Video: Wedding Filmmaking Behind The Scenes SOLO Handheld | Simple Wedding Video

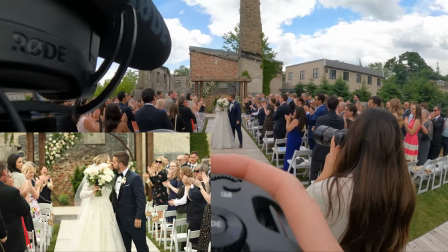(44:34)
And I do like it's, uh, with fortunately with camera tracking autofocus, it's so easy now, uh, to do a highlight film.
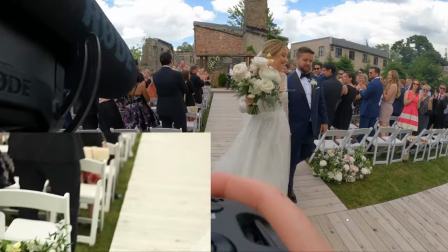(44:42)
I've been doing them probably since 2013 12 maybe
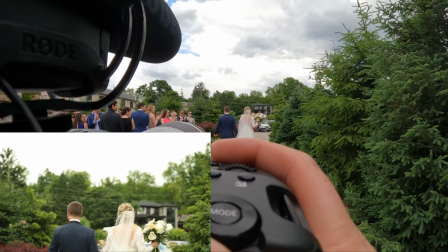(44:47)
maybe 2010 and a long time ago back back in my day
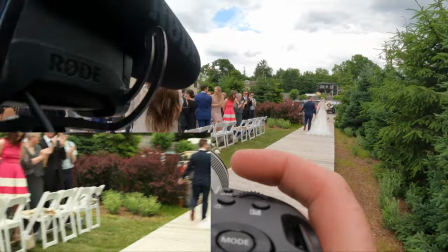(44:52)
walking uphill both ways to weddings it was so much more difficult to make a good
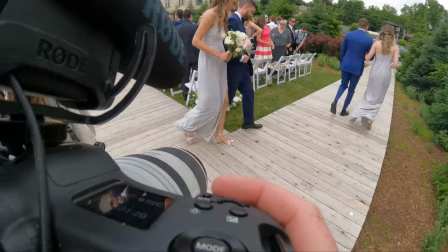(44:57)
highlight film especially if you're also doing photography coverage now you can kind of just get a nice
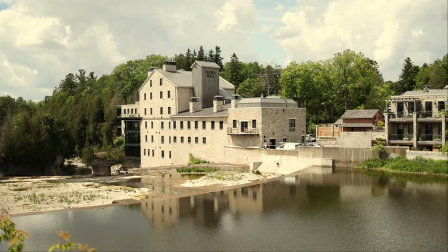(45:02)
lens point to camera I'm getting transition shots of people's feet there point to the camera in their direction
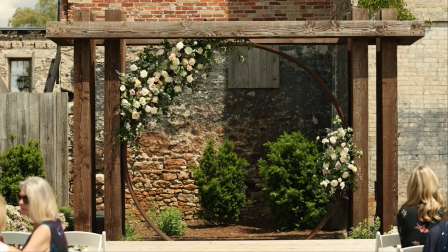(45:08)
and you're probably going to get a pretty nice shot not that there isn't art or skill involved in actually doing this,
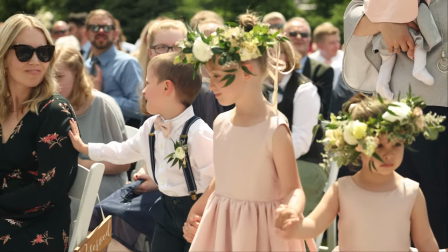(45:14)
but it is a heck of a lot easier now.
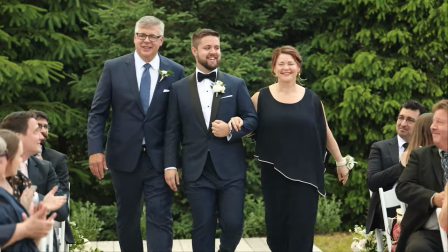(45:18)
And these are the final, again, ungraded clips and roughly kind of what's going to end up in the wedding film.
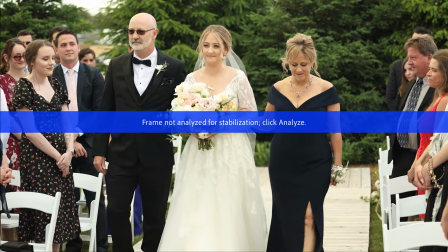(45:23)
Always get the reaction shot of whoever's standing at the front.
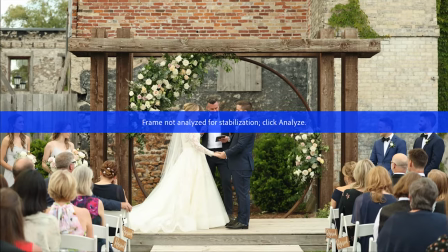(45:27)
If someone is standing at the front, looking back down at their partner, coming down, um, get those quick shots that are nice and close and then kind of get out of the way.
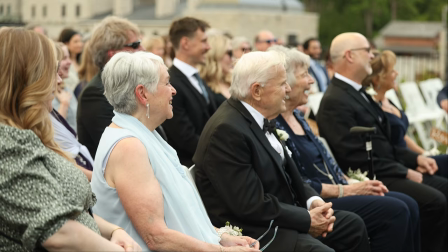(45:34)
If you can, I don't love to be up in the center of attention.
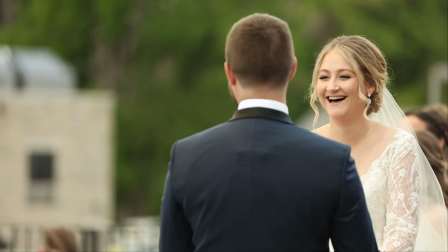(45:37)
So I get the shots when they first arrived. usually there's a lot of excitement and energy and also in this case a cloud for good light.
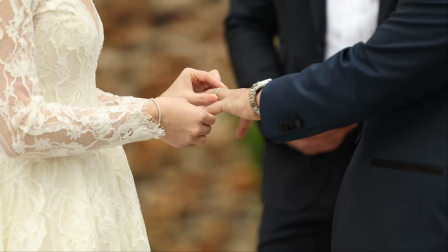(45:44)
So I get all those shots and I just leave and go to the back as fast as I possibly can.
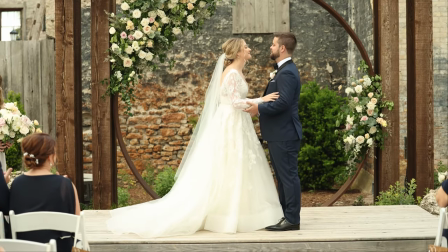(45:49)
And also 7200 really makes my life so much easier here.
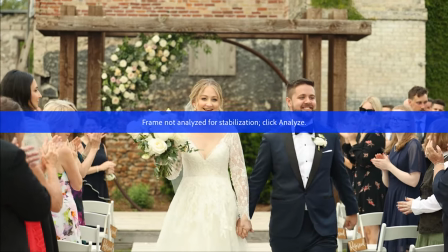(45:54)
I don't think that I need something super wide. I don't need to get the full scene. There's construction, there's different things going on that I don't necessarily want.
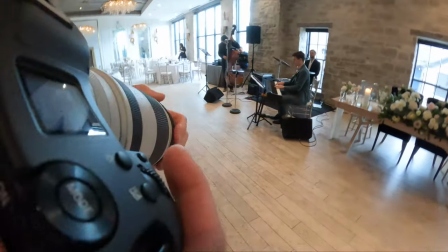(46:02)
And by having a 7200 again, I'm kind of simplifying. here we go.
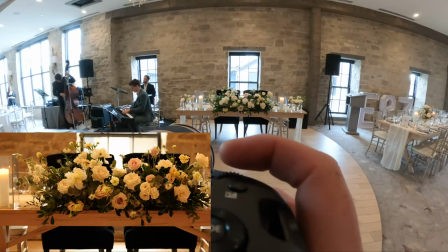(46:08)
Taking off the ND, doing a few detail shots. Um, I'll fix that white balance.
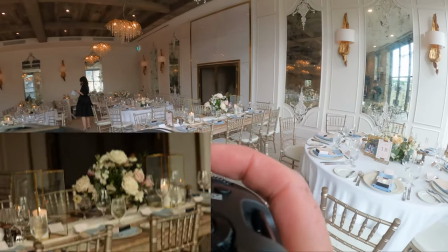(46:15)
That's for sure. A little, a little warm in there. And I don't usually include too many details.
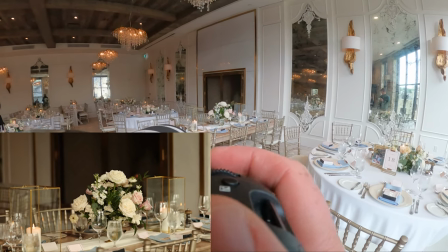(46:22)
Again, I'm getting the coverage just in case maybe either I need it, I need to stretch something or if a couple ever requests like, Hey, can you add a few shots?
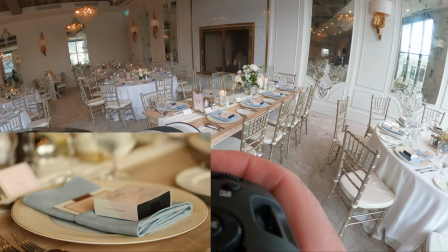(46:30)
I don't think that they ever would, but it, I would rather have those shots than not have them.
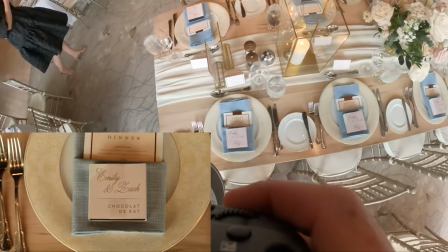(46:34)
Um, as far as what I actually include in the final highlight, it's usually maybe three shots as a transition.
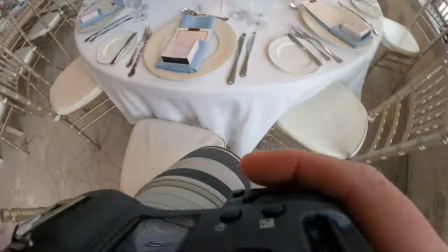(46:42)
So typically a wider shot of the room followed by maybe a detail followed by maybe something with their name on it, or maybe their place card or something like that.
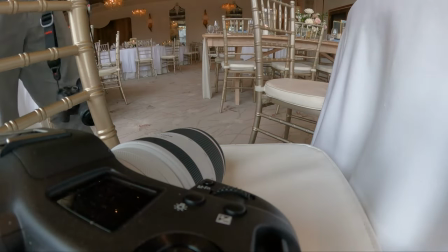(46:51)
Um, and then I will typically shoot the wide shot on the 35. So 35 is my second camera that you haven't really seen a whole lot in the wedding.
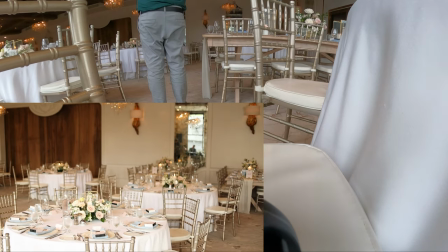(46:58)
I should to tuck my shirt in, but my 35 is, I would say it,
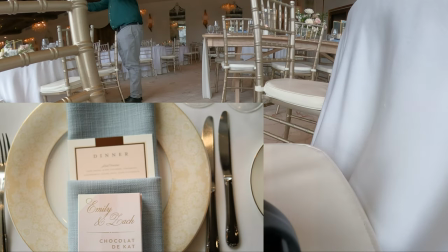(47:04)
it's used not even 5% of the time, but it is better for details overall.
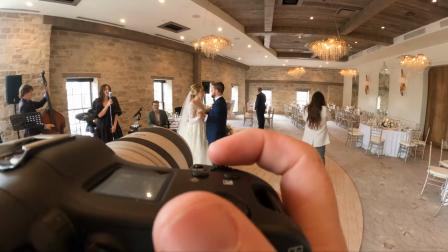(47:09)
Um, so yeah,
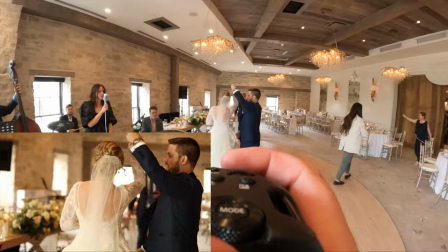(47:11)
just something to have also in the backups of backups of backups have a second camera as a backup as well in case it goes down.
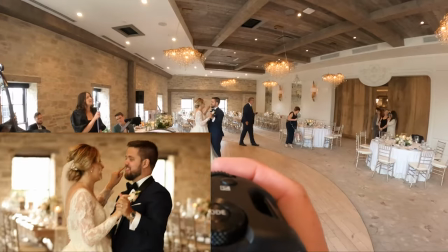(47:19)
Wow. So this, so that's nice to know.
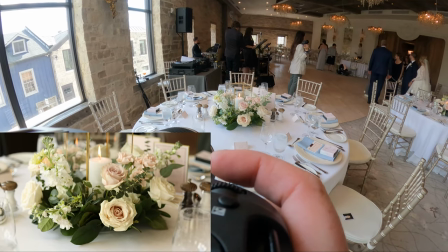(47:22)
I hadn't, I hadn't watched all this footage back, but that's when my stabilization clearly turned off and prior to that and off for one shot.
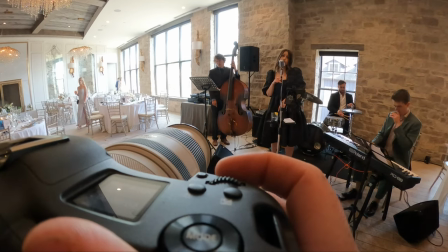(47:30)
That's not, that's not so bad. I was nervous.
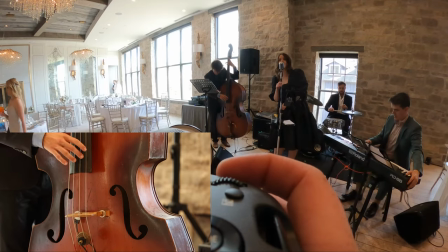(47:32)
It was off for the whole ceremony and I was gonna have to warp stabilize absolutely everything for musicians, unless they are friends with the band or friends with the couple.
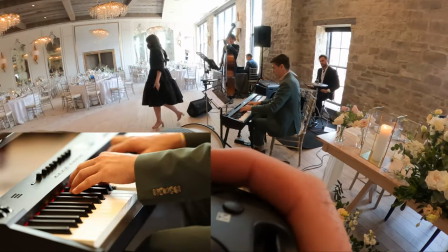(47:40)
I am just getting hands doing things, strings, moving bows, whatever it might be.
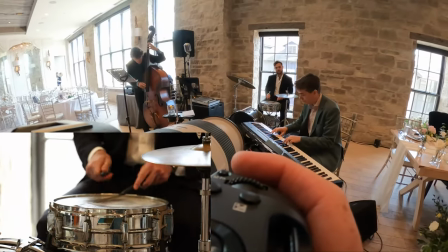(47:45)
Um, I typically get a wide shot of everyone in case it turns out that they're best friends from high school or something.
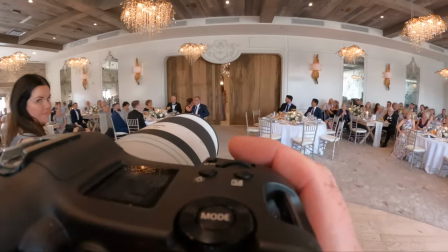(47:51)
But typically what goes in the highlight is something like what you're seeing in the bottom left intros.
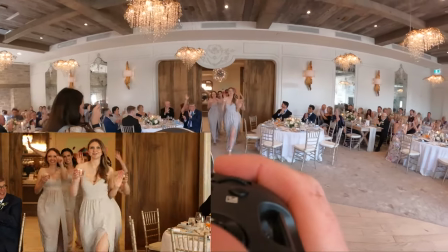(47:57)
I don't know how much of this, I feel like it's maybe a short clip of that.
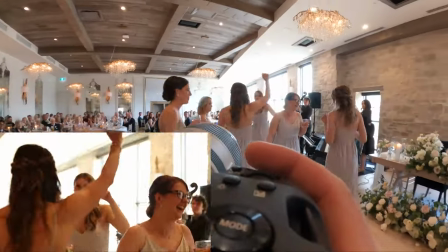(48:02)
I find that whenever I work with proper video teams, they go real hard on the intros and the intros look really amazing.
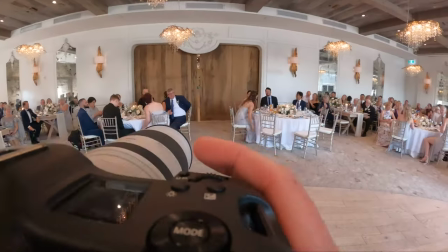(48:09)
They're on glide cams or whatever, steady cam and they do something very nice gimbal wise.
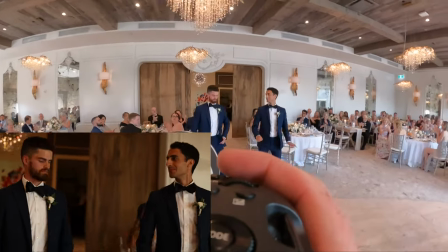(48:14)
I feel like handheld, maybe this is one of the parts that it just isn't quite as good as what it could be with moving camera.
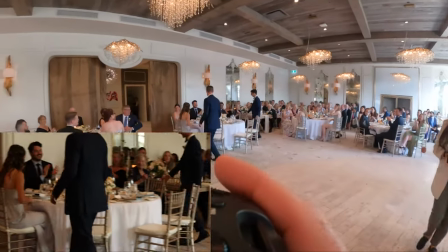(48:21)
But I know in terms of my edit, I'm going to use the couple coming in and usually they're a little bit slower than everyone else.